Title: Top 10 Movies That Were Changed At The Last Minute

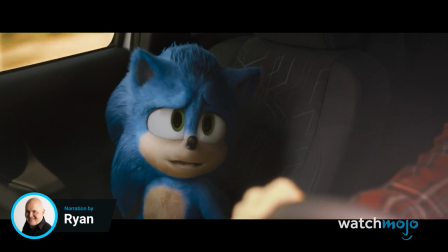0:03 Welcome to WatchMojo, and today we'll be counting down our picks for the top 10 movies that were changed at the last minute.
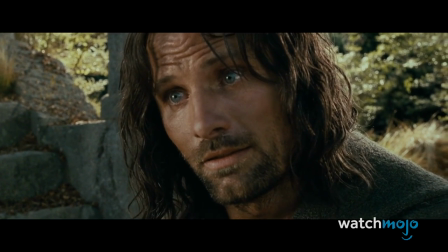0:14 For this list, we'll be going over the films that received significant alterations either during or after production.
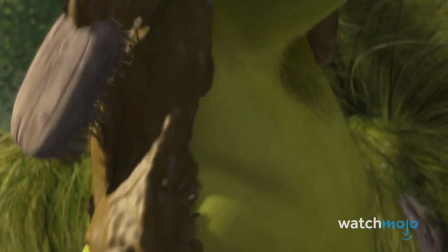0:22 If there's a last minute movie change you wish we'd included under the wire, please don't wait to comment below.
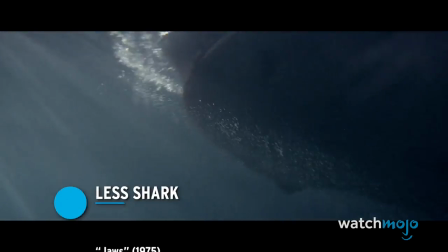0:28 10. Less Shark, Jaws Jaws was a hugely influential movie that almost looked very different.
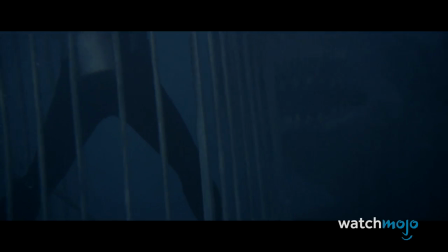0:37 A big reason for that was its animatronic shark. Unfortunately, the mechanical animal barely worked.
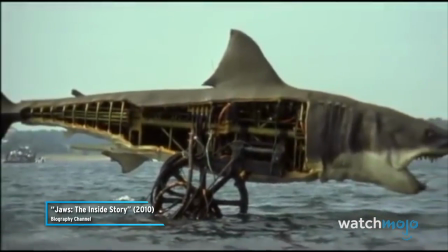0:43 It was an ingenious new system, but each day something would break and have to be repaired.
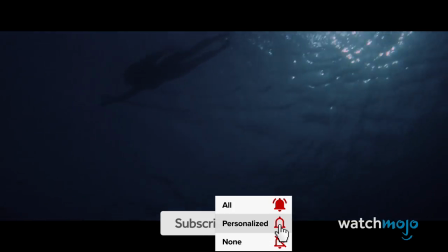0:49 Since it was costly to shoot with, director Steven Spielberg decided to rework how he shot the film.
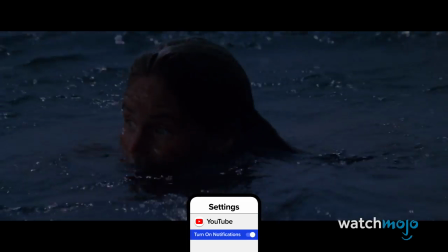0:54 He ultimately went for a less-is-more approach with the shark.
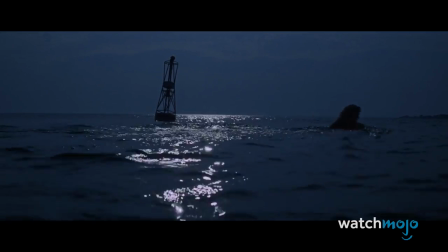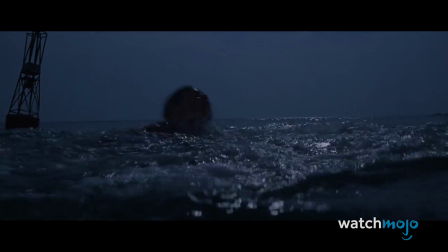1:08 Thankfully, this turned out for the best.
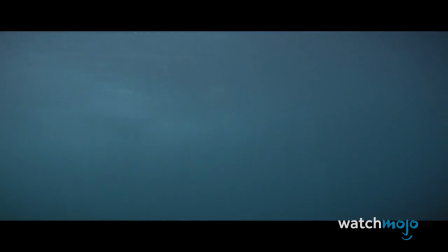1:10 The largely unseen shark and the menacing music left more to the audience's imagination and made it more terrifying than a prop could ever be.
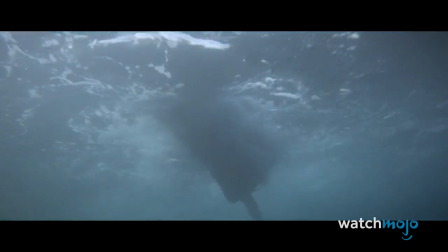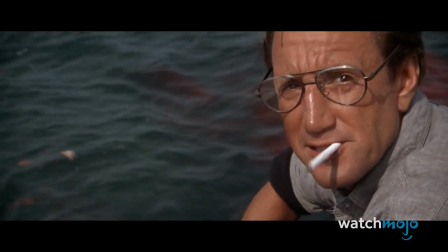1:25 And when we do see the shark, all the build-up just made it scarier.
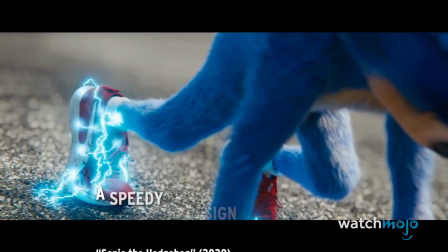1:33 9.
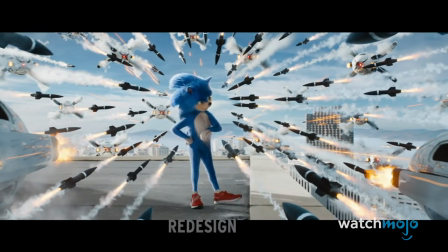1:34 A Speedy Redesign – Sonic the Hedgehog The first Sonic the Hedgehog trailer ran into tons of backlash for the Blue Blur's live action design.
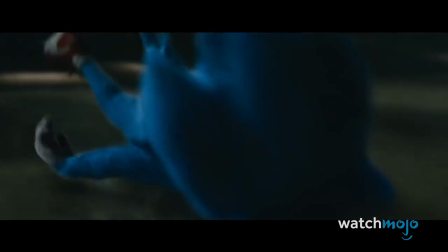1:48 Apparently, the special effects team took inspiration from the Ted franchise eyes to give
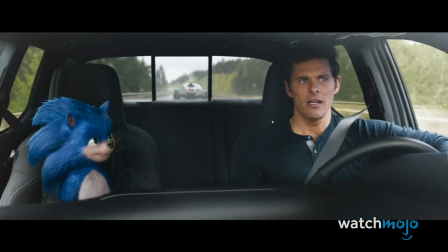1:53 Sonic more realistic eye placement and fur than his animated counterparts.
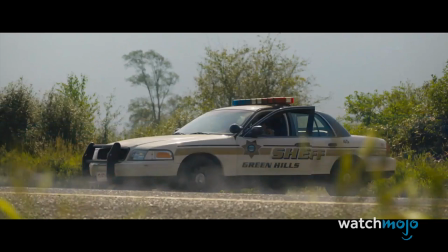2:02 Although the studio believed they'd just get complaints from fans, a universal rejection of Sonic sent them scrambling.
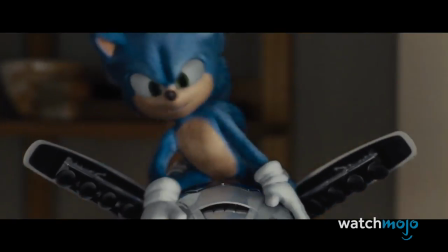2:09 Director Jeff Fowler let everyone know on Twitter there would be a full redesign.
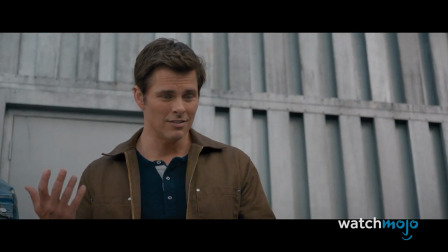2:13 Although the movie was supposed to come out in November 2019, its release was delayed for a few months to February 2020 to accommodate all the changes. Thanks to veteran Sonic designer Tyson Hess and a $5 million budget, Sonic got a much-needed and well-received makeover just in time.
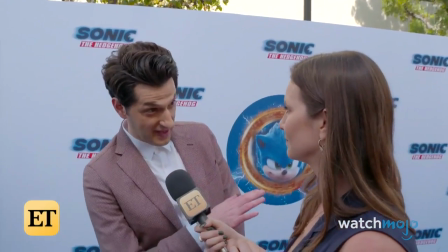2:34 8.
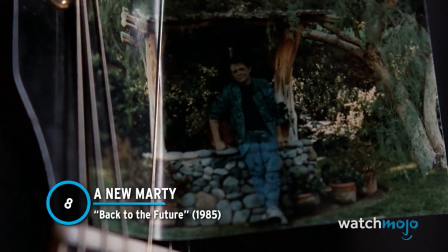2:39 A New Marty – Back to the Future Marty McFly doesn't just vanish from his family photo in this time travel movie,
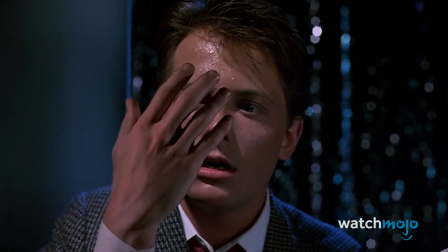2:46 his actor also disappeared, or rather, was recast.
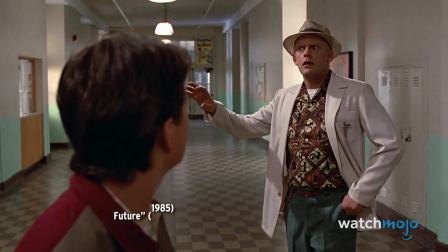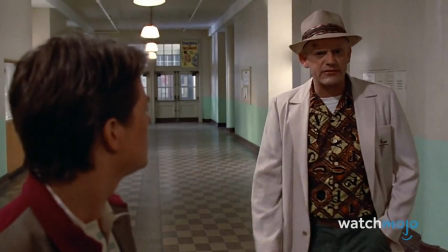2:57 Although Michael J. Fox was the first choice for the role, he wasn't the first actor to play it.
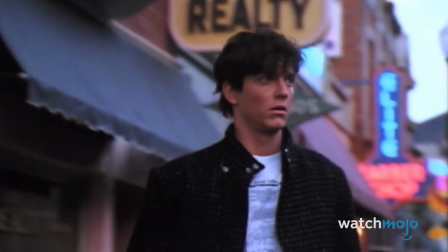3:03 The filmmakers initially cast Eric Stoltz as Marty and shot over a month with the actor,
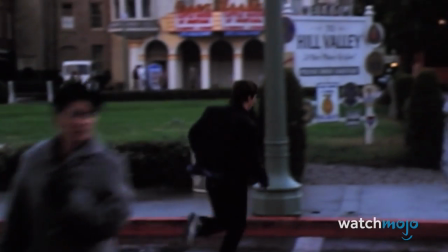3:08 but Stoltz took a more dramatic approach to the role that didn't fit the light tone of the film.
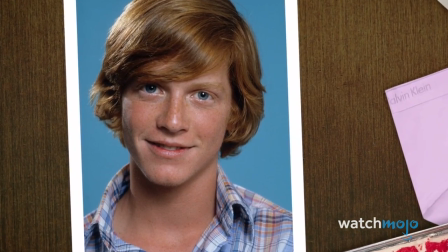3:13 He was eventually let go during the film
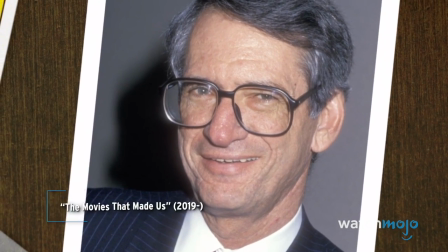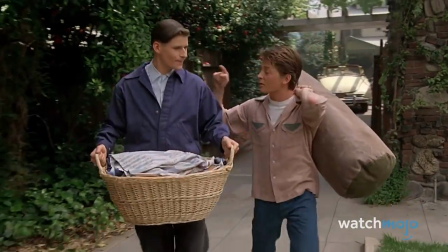3:22 shoot. When Fox took over the part, his comedic timing and fantastic chemistry with the cast was evident in every frame of the movie.
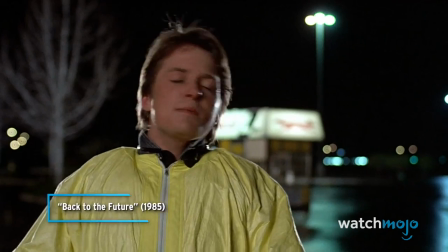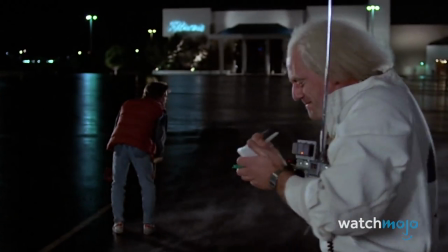3:36 This recasting ensured Marty McFly would become an unforgettable sci-fi protagonist.
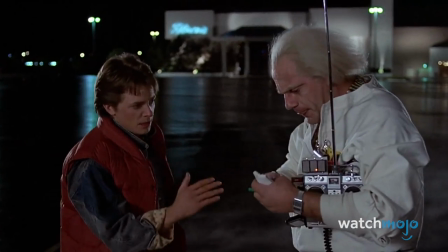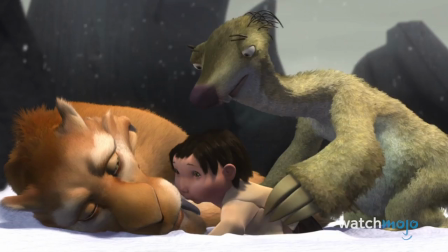3:50 7.
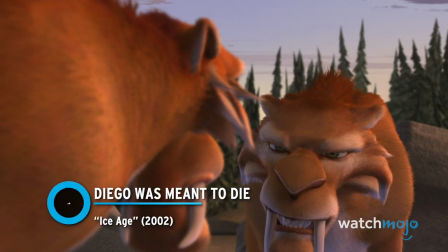3:52 Diego Was Meant to Die – Ice Age Diego is a saber-toothed cat charged by his pack with leading Manny the Mammoth,
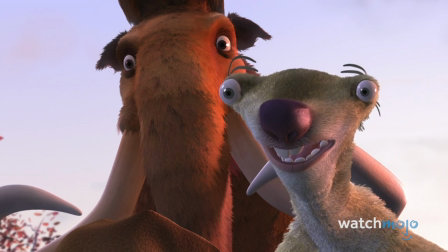4:00 Sid the Sloth, and their human baby into an ambush.
Let's show that human what happens when he messes with sabers.
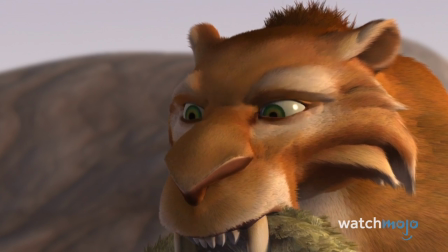4:07 Diego forms a friendship with the group and has a change of heart as the journey goes on.